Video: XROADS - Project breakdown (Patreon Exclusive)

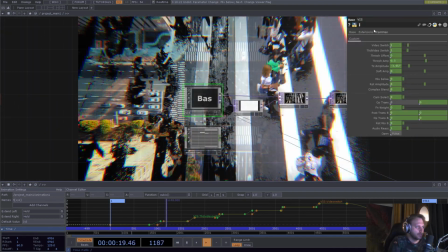12:09 Yeah, and going out, yeah, you can see here that I'm usually, if I'm
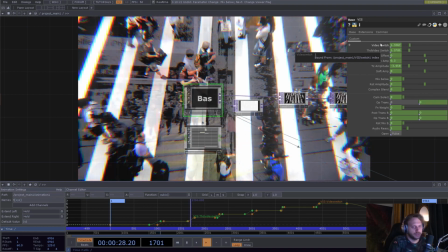12:19 controlling something with animation or like MIDI or whatever, I always put everything
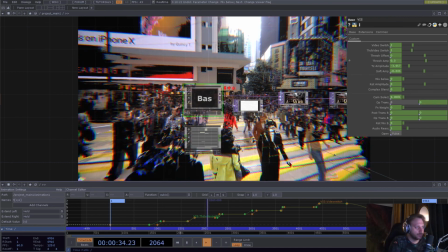12:26 that I'm gonna be messing with, and like also just jamming with,
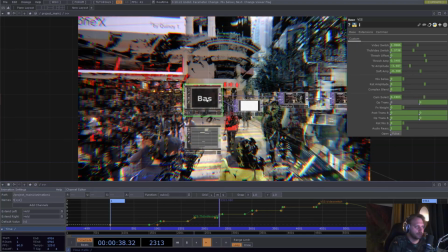12:31 you know, to custom parameters of a container.
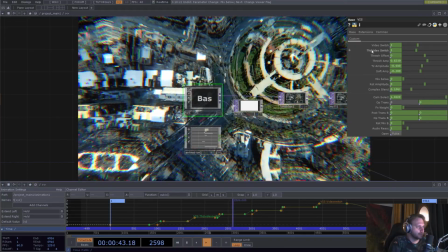12:35 And as you can see, the animation here is linked to those parameters.
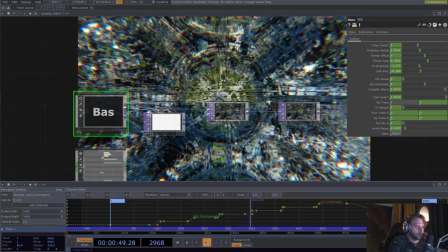12:42 As for the post-processing effects,
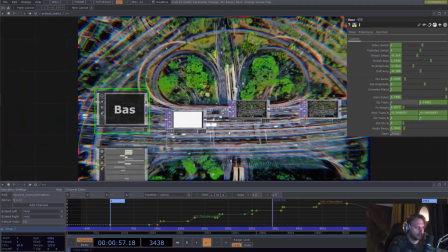12:48 doing some luma blur with the depth. So there's a depth render pass.
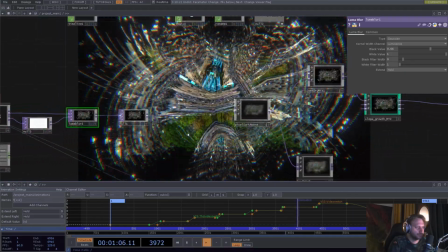12:57 Yeah, using the luma blur a little bit. I'm not using any of those.
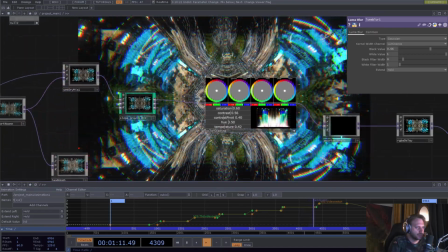13:04 Also not using this. There's this color grading
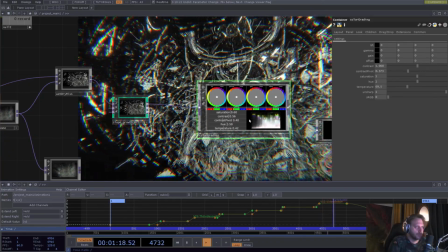13:10 component that I should highlight it in a separate post.
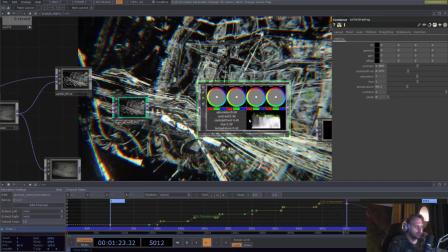13:17 I will probably do that sometime soon.
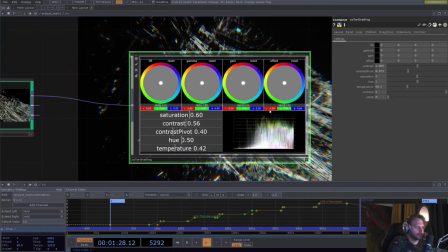13:20 But this is a pretty cool color grading component that I'm using here.
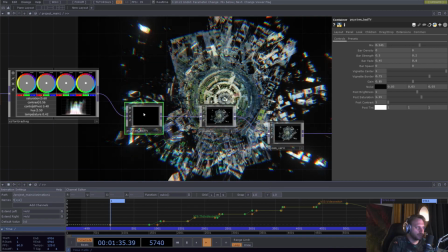13:28 Then this P-System Bat TV thing is also pretty cool.
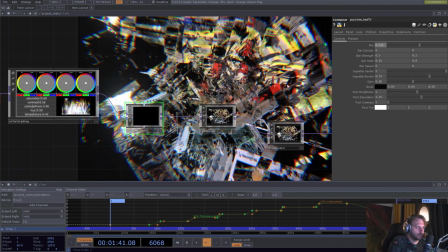13:34 I think I'm mostly using the
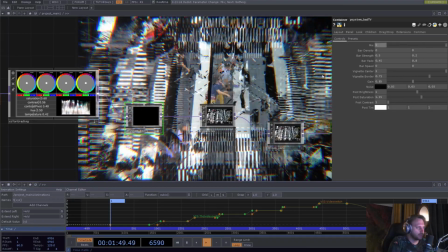13:43 not even sure which setting this is mostly being used.
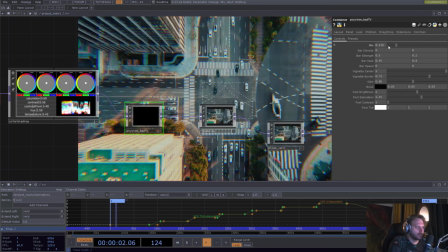13:49 Yeah, anyway, it's just giving kind of an analog feel to it, and some color correction further.
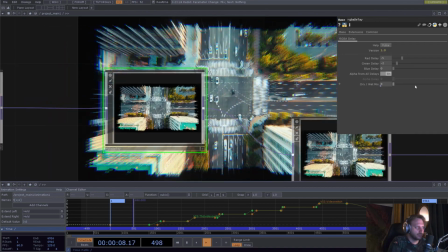13:56 There's some RGB. No, there's no RGB delay in the end.
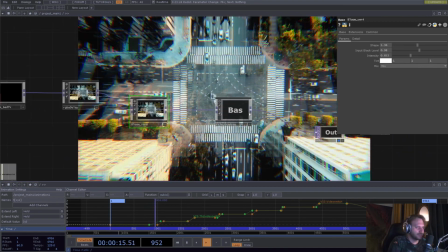14:02 There's some bloom, of course, and this film grading.
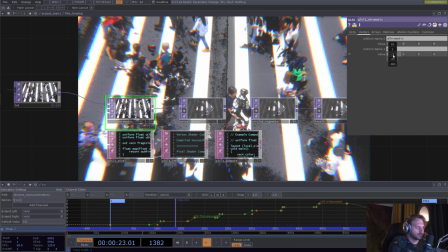14:12 Yeah, it's giving some chromatic
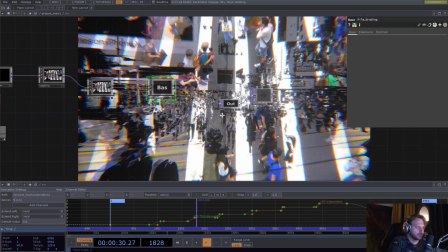14:18 separation, I guess, or chromatic aberration. So yeah, the gist of it is a little bit of luma blur.
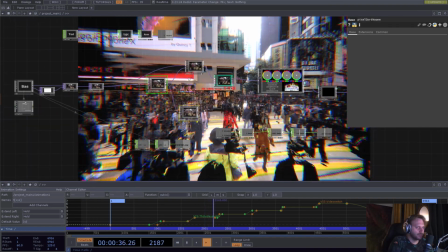14:26 These are nothing, you know.
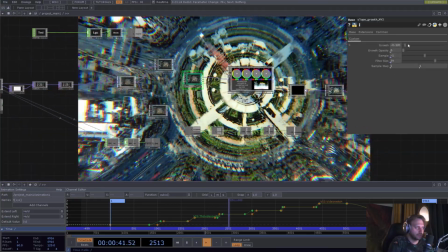14:30 Didn't end up using any of the craziness.
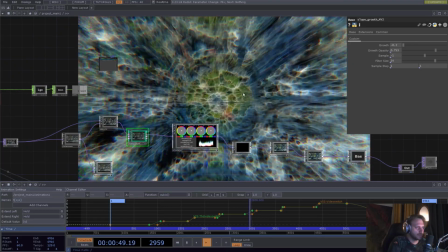14:36 Yeah, I was thinking of maybe doing this, but didn't want to complicate it, and I wanted to just keep the
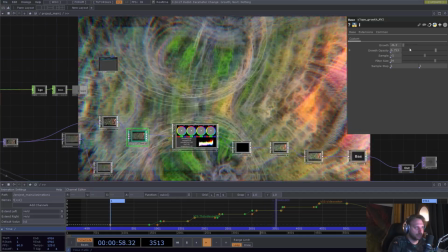14:47 visuals kind of clean without any feedback stuff. Anyway,
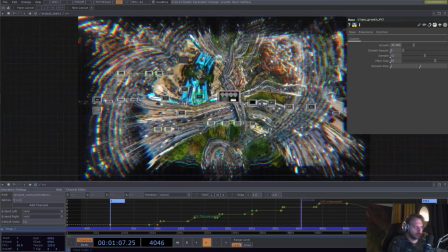14:56 yeah, I think that's mostly it. In terms of audio reactivity, I'm not doing much.
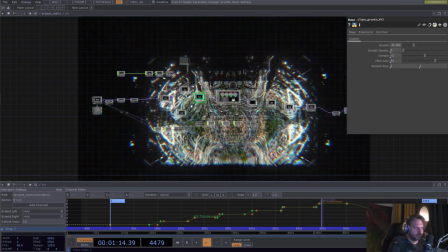15:02 I just let the movement and the keyframes be driven by, I mean,
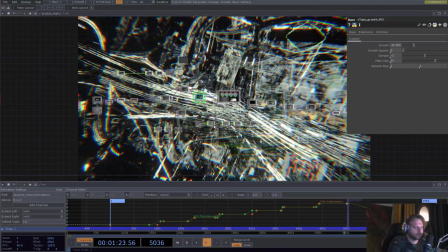15:12 yeah, I was just going with the flow, not really doing any other activity.
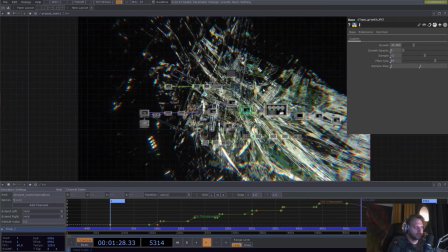15:19 There's a slight movement, if you can see,
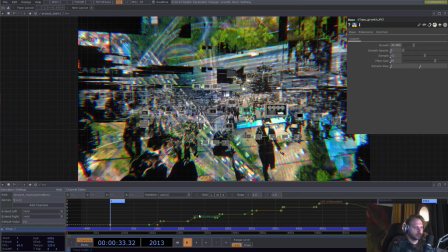15:26 but it's very subtle for connected to the drums.
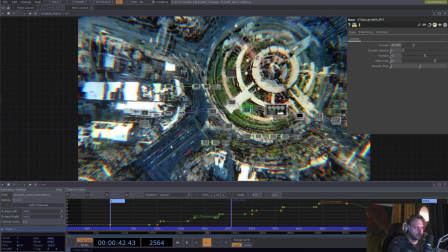15:32 It's more about storytelling than other activity, I think, in this case.
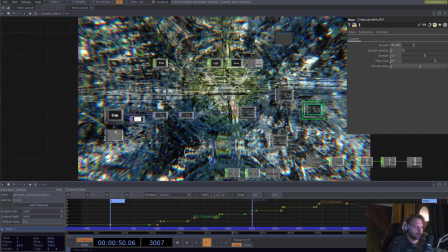15:39 So yeah, I hope you found this somewhat useful. I know that it's a big mess.
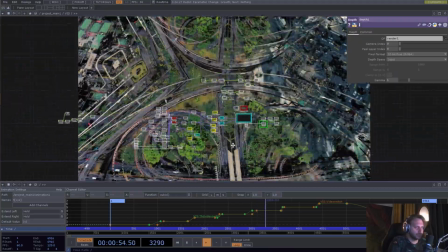15:45 I think I had 1 or 2 weeks to work on this.
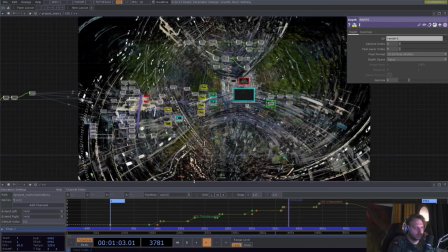15:52 And yeah, animation is always messy in Touch Designer,
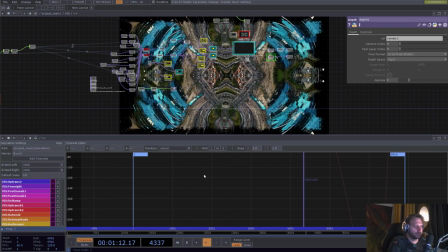16:01 and like music videos in general, at least from my experience, doing music videos in Touch is still a bit
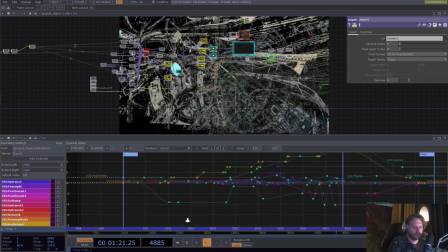16:12 of work, but it's rewarding work because you do cool shit.